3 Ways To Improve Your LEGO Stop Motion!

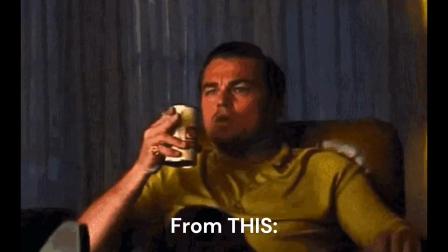0:00 Do you want to take your animation from this to this?
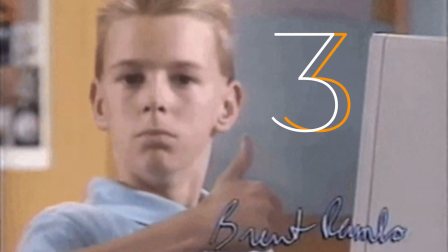0:09 Well, here are 3 ways that you can do it. Number 1, masking.
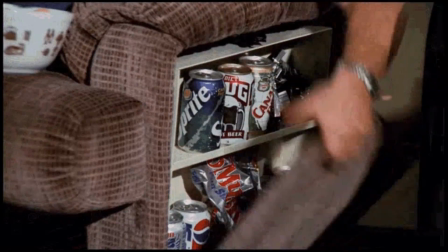0:14 You've probably been in that situation where at the end of making an animation, you got lazy and decided to skip masking, resulting in something looking like this.
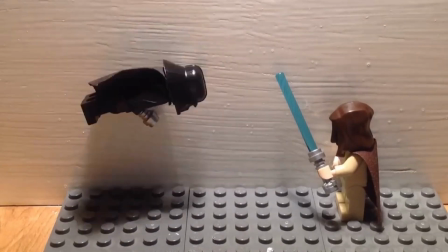0:25 Or you decided to use a trick, like sticking a character to a wall to make it look like they're jumping.
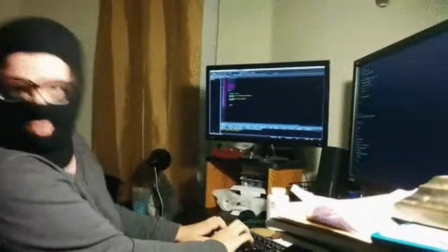0:31 But I've got to say that if you take the time to mask properly, your animations will look much more professional and also more immersive.
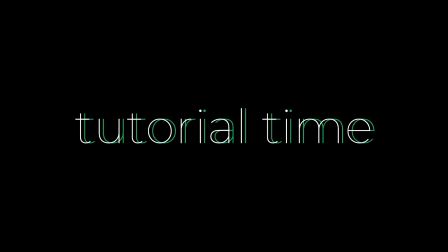0:40 Here's a quick tutorial if you don't know how to mask. First, take an empty frame of your background.
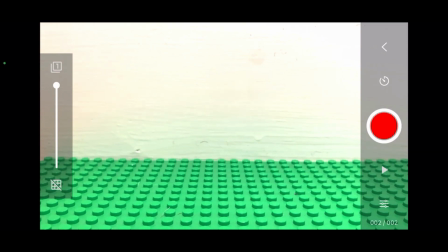0:46 Without moving your camera, take a photo with whatever object you want to be floating, supported by some bricks.
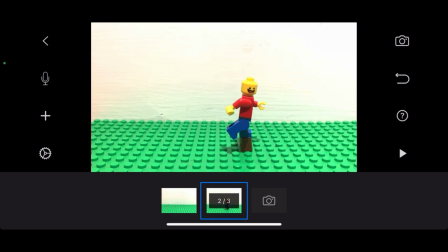0:56 Then, open the Erase tool and erase the supporting blocks.
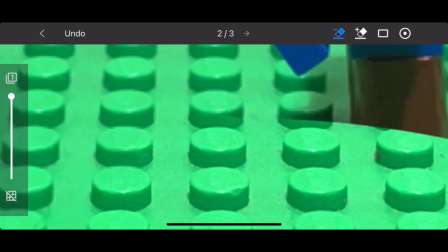1:01 You can change brush size for precision and use the adding function to undo mistakes.
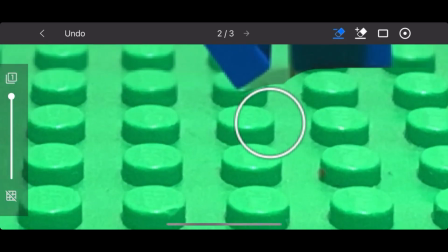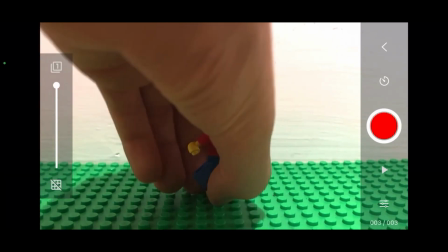1:13 Remember that every time you change camera angle, you have to take a new empty frame as the background will look different. Number 2, easing in and out.
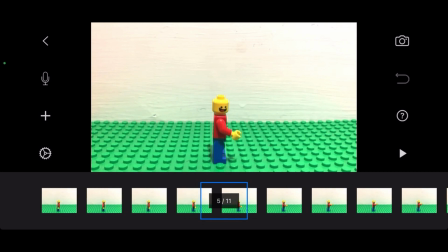1:26 You probably already know the basics of ease in, ease out, starting an action slowly, speeding up, and then slowing back down towards the end.
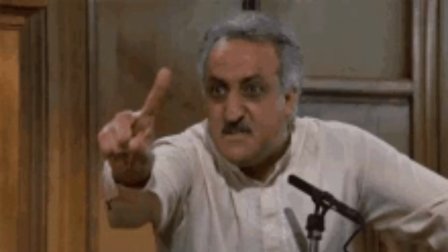1:35 However, there are instances where this doesn't fully apply.
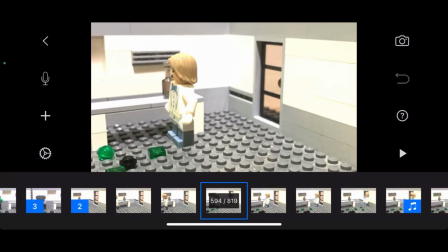1:39 For example, if a guy flies into a wall, he isn't going to slow down as he gets closer to the wall,
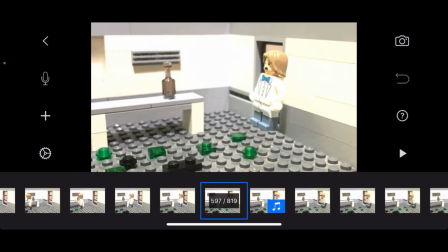1:45 but instead he's going to continue at full speed until he abruptly stops when he collides.
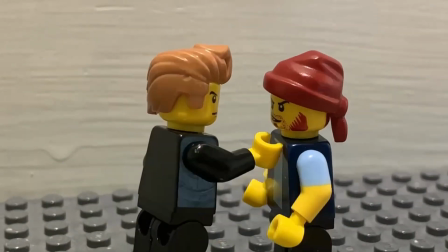1:51 This also applies to things like punches, to give them more impact. Another thing to consider is momentum.
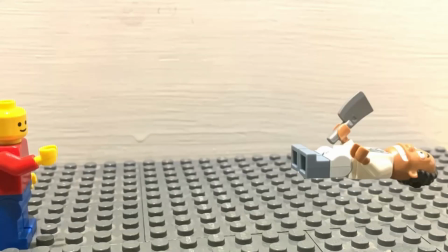1:57 People might bounce after a big fall, or keep moving slightly. Number 3, prioritizing the story.
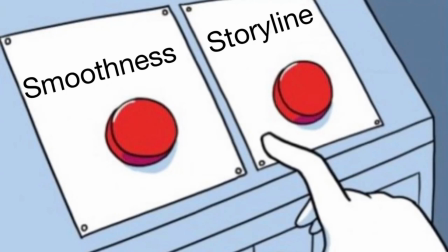2:06 Something I've noticed quite often is that people tend to prioritize the smoothness of their animations while overlooking the actual storylines.
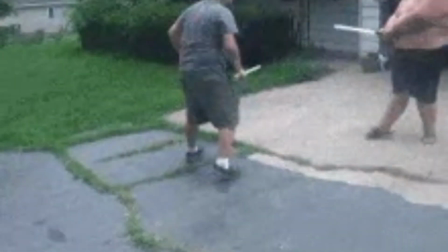2:14 So, instead of making a random test, or a random fight scene, think about why the characters are doing what they are doing, and what led them into that situation. Even a 5-second animation can have a good storyline.
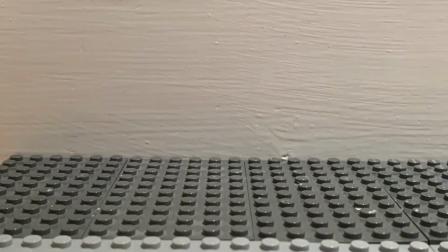2:30 In those 5 seconds, Boba Fett flew down in front of a stormtrooper. The stormtrooper noticed that he was a Mandalorian and decided to shoot him. The blaster bolt bounced off Boba's helmet and hit the stormtrooper in the face, killing him.
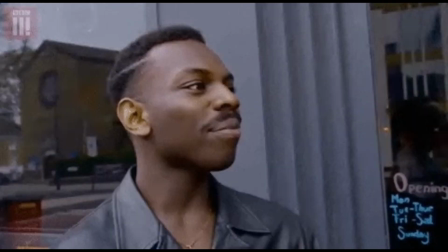2:45 So, maybe, next time, think a bit more before having 2 random figures beat each other up for no apparent reason.
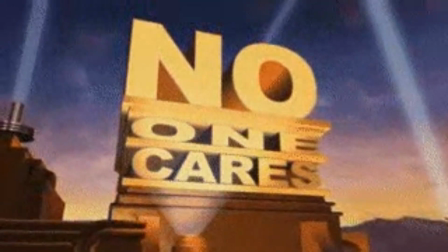2:51 Anyway, that's all from me. I hope I didn't sound too patronising, and thanks for watching.